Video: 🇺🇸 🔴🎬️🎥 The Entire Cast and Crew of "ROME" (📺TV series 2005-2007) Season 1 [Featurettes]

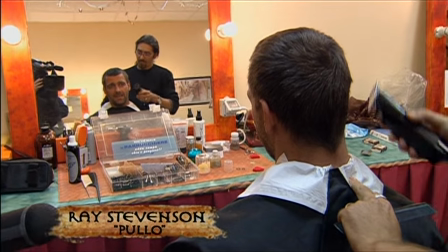Tomorrow I enter the gladiators arena to be put to death.
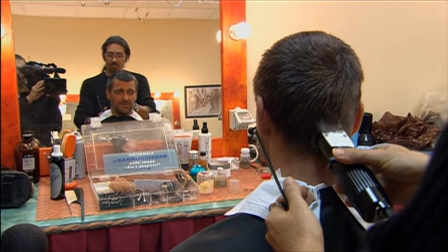And as part of the ritual beforehand, I shall be shaved and shorn to add to the spectacle.
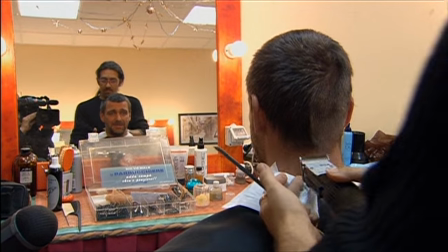So here, I'm losing my hard-won hair. After a ton of research and watching every other gladiator movie since 1928, we were determined to do something a little bit different.
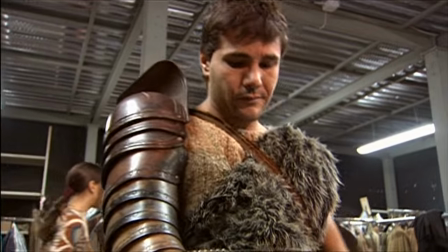And in fact, we hope a lot different. I want it to look real and funky and kind of carnival-like. We think that all of these gladiators, first of all, are probably all prisoners from different parts of the world.
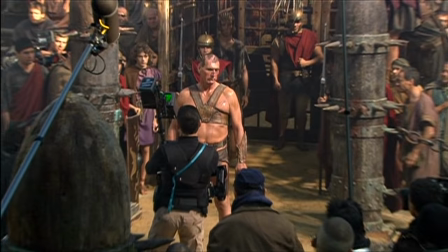They're supposed to look big and mean. This big man,
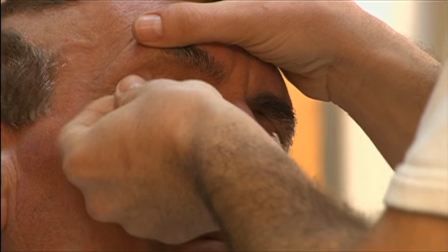we prepare with all staff. We cut it there inside. So it's very horrible.
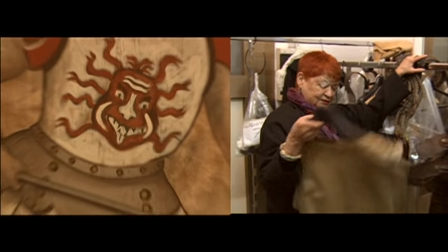This is a great Gorgon. This is Gladiator number 2.
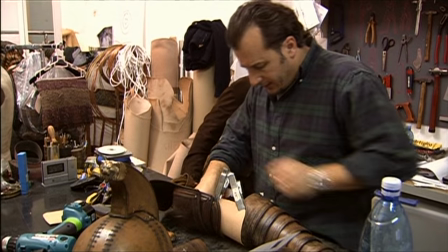I think he gets his arm cut off. Augusto makes all of these, starting from scratch.
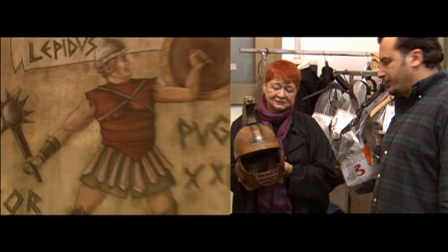And he made this. And this guy gets his head cut off. I like to shoot it in continuity because it's very hard to keep track of the continuity of the wounds because, you know, he gets a cut, then the makeup puts it on, but then if you, like you normally shoot things out of continuity, you have to go back and check, how was it?
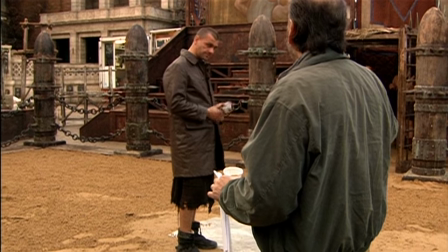Was it there at the time? When you throw it down again, at that point, the whole audience goes, ooh! We need audience reactions from the extras, which is always harder than you think.
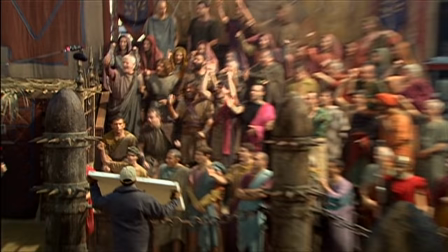I was actually toying with the idea of shooting most of the extra reactions first, while they're still fresh, and have the stunt guys kind of do the action for them.
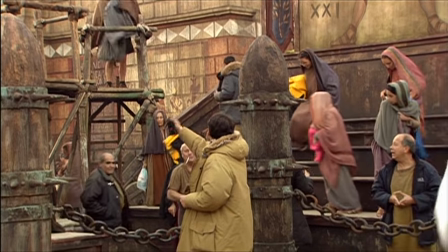I think we're gonna have about 350 extras, but we're actually gonna make them look more than that.
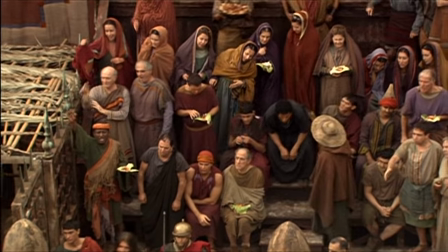You can stack them up in a way so that looks like more than that.
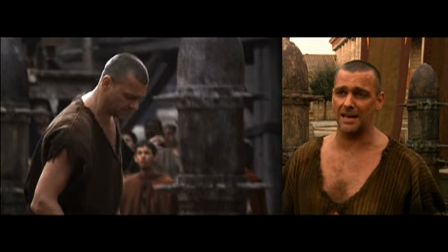He's lost his friend, he's lost his home, he's lost the love of his life, he's lost his legion. The man's got nothing left.
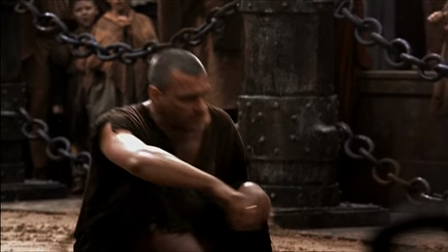He doesn't want to play, he doesn't want to fight, just wants to sit on the ground and have it over with.
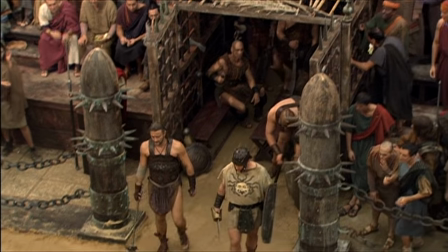It's effectively judicial murder because the idea is that Pullo's just going in there to have his head chopped off.
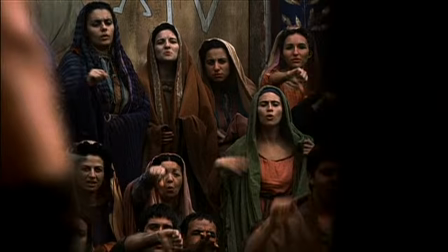The crowd are not expecting him to live for more than 30 seconds.
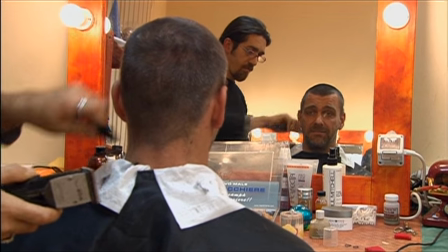They want a spectacle for the crowd, and he doesn't want to give them a spectacle. He just really just wants it to end.
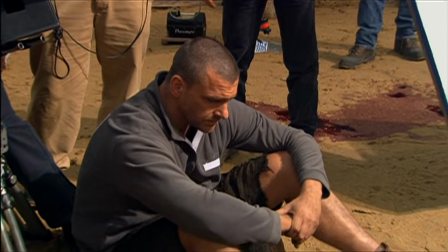Stand up and fight. I don't want to. I just want to die, all right?
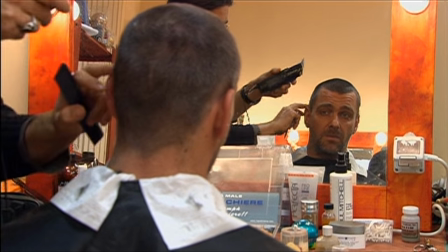But the one thing they do, they make a mistake. They insult the one thing that's precious to him, which was his legion.
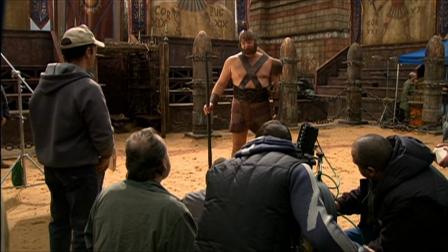You and the whole 13th, not the bloody mollies.
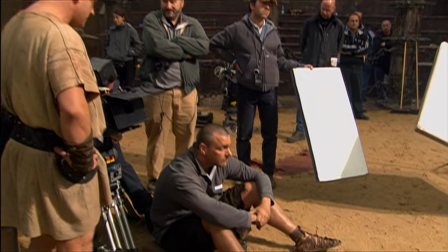Why don't you and the 13th all line up and suck my...
Here we have a retractable spike, which Pullo will stick into one of the gladiators that's attacking them, which is a telescopic one.
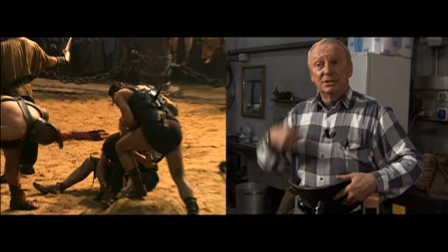Attach this to his stomach underneath his costume, and as he's going over the air, you'll see the other end of the spear sticking out of his back.
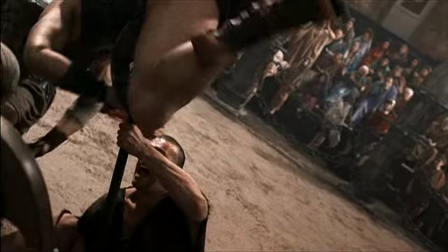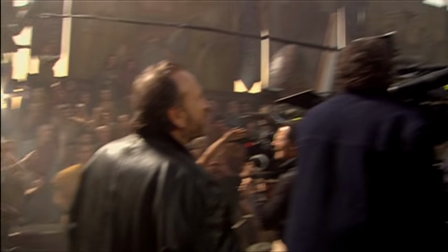It's very hard in the script to visualize what the stunts are, what the
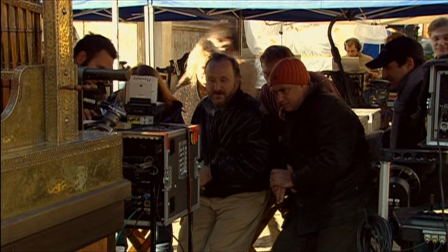choreography is, and that's actually what I spend a lot of time with Frank doing, trying to work out a choreography. To do a fight scene realistically
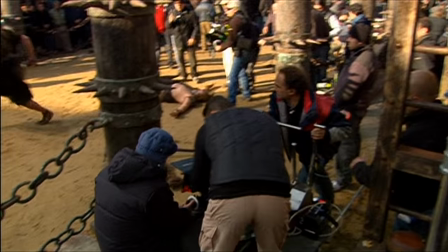requires a great deal of rehearsal and work because you can't just let them get their swords out and have a go at it. We're also in a gym near the set. And as you know, it's organized for all the training of the actor.
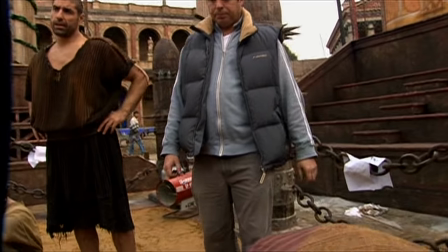Giorgio was telling me that when it hits, I should go poof. But I quite like what you said, which is...
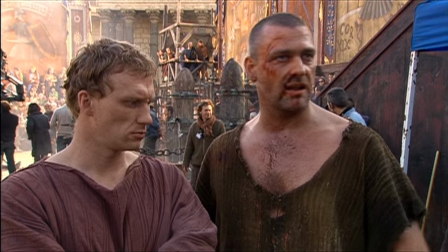It's not just about how clever the stunts are or how heroic you might look. They're born the characters in mind, so the fighting is different. We are really lucky because Kevin and Ray are both strong.
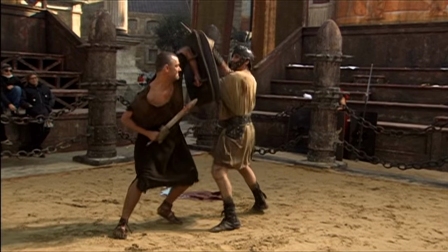They want to do the best. They are really in good condition.